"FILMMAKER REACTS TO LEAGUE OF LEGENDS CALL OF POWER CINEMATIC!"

I remember there was a League of Legends cinematic that was like a music video called Rise, and it was featuring, you know, like the characters and like the gamers going up to, like, you know, the thing, and up top, like the final kind of like battle with like Faker or something, the other guy used like the book, which I think is this character's like special power, because he had a book, right, and he went like and it was this guy as kind of like a ghost hollow thing that tried to win over, but he won, I think. So that is pretty sick as a connection, because I think this was the actual character that that was illustrated on that one. So really sick, really good cinematic. This is what I liked about this one actually. It's quite different. Most League of Legends cinematics play a lot with like high energy kind of like action going on. This one had that, but it was a different kind of like genre, let's say. It was way slower with a lot of tension, great narration and voice acting, as well as the action through the flashback, and it just built it a very cool like sensation of wonder and tension, which I really enjoyed. So that was pretty sick. Let's jump right back to it, guys, and go through it and just discuss some cool filmmaking stuff. So 1, 2, 3, go again. Let's go full screen.
There is a great power in this world.
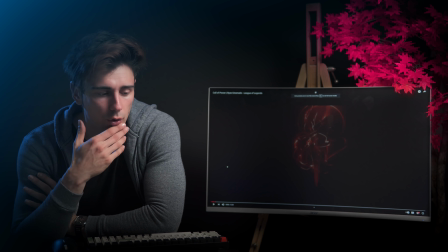You know, most filmmakers, they don't like narration, because narration is like given as if it's like a lazy way to introduce the world and story elements to the viewer without having to show them,
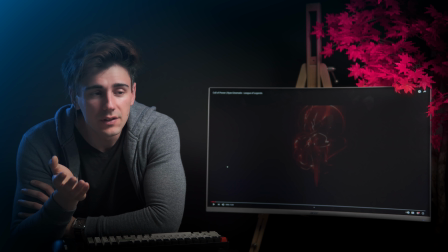basically, or take them through them. But if it's done right, narration is actually quite powerful. And in this case, the voice actor, to me at least, sounds amazing. Like when I hear his voice and he says the lines, I'm grabbed by them.
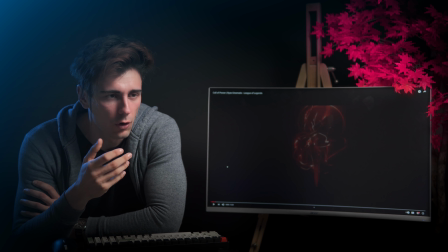And of course the script helps, but you know, performance is performance. So here, going through like a complete black to those like embers, and then what he says about the power and the things, and then we're just introduced to the thing that has the power itself,
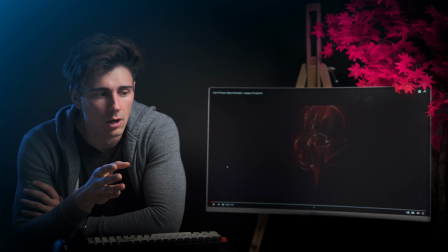which I'm guessing based on the ending is one type of power, like distraction, for example, and then like other crystal type shards thing. So this is really cool, and I love, if we take note to the subtle sound design that's going on here,
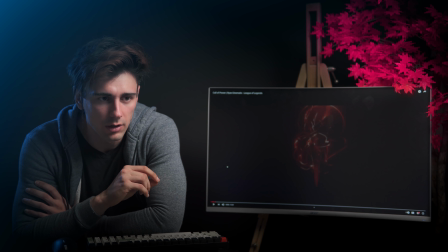it really puts you in and it helps the atmosphere and the tension and the wonder that this builds.
Ancient.
Like, this reminds me, you know, like when you have something menacing, this is a very menacing sound design to come when it comes to an object that has not exactly its own soul,
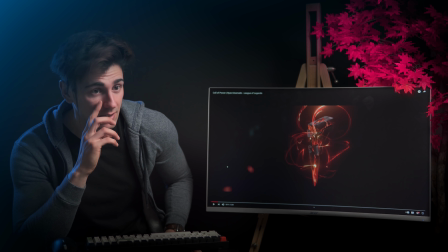but the energy or what's in it basically emits this kind of like, remember the Lord of the Rings and the ring, like when Frodo would go into this like kind of like limbo mode,
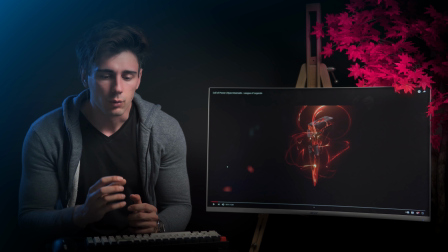and then he would put in like the ring itself was doing the things, and they have like great sound design.
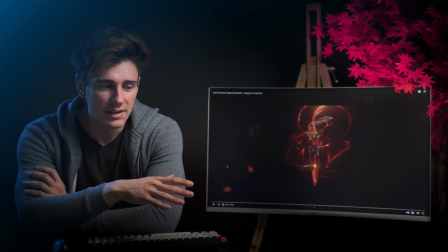This is a really cool way when you have an item of power or darkness to use sound
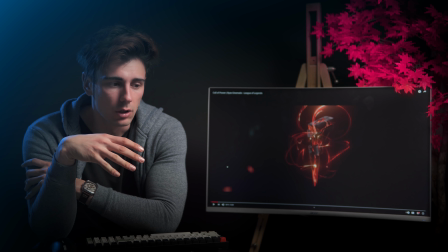as the major tool to tell the story to the audience that this item holds whatever it is
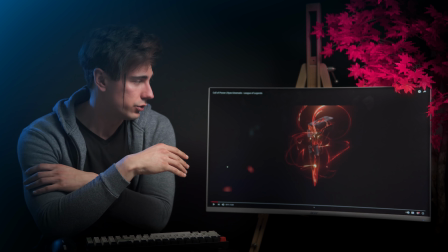really good. And this way they done a great job. They just put it right in the center, nothing else to like distract you from it,
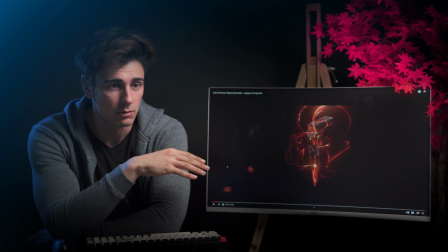and it has an amazing like kind of like design when it comes to like those kind of like power elements, like just like emitting from it because it's in shards basically, and then the sound comes in.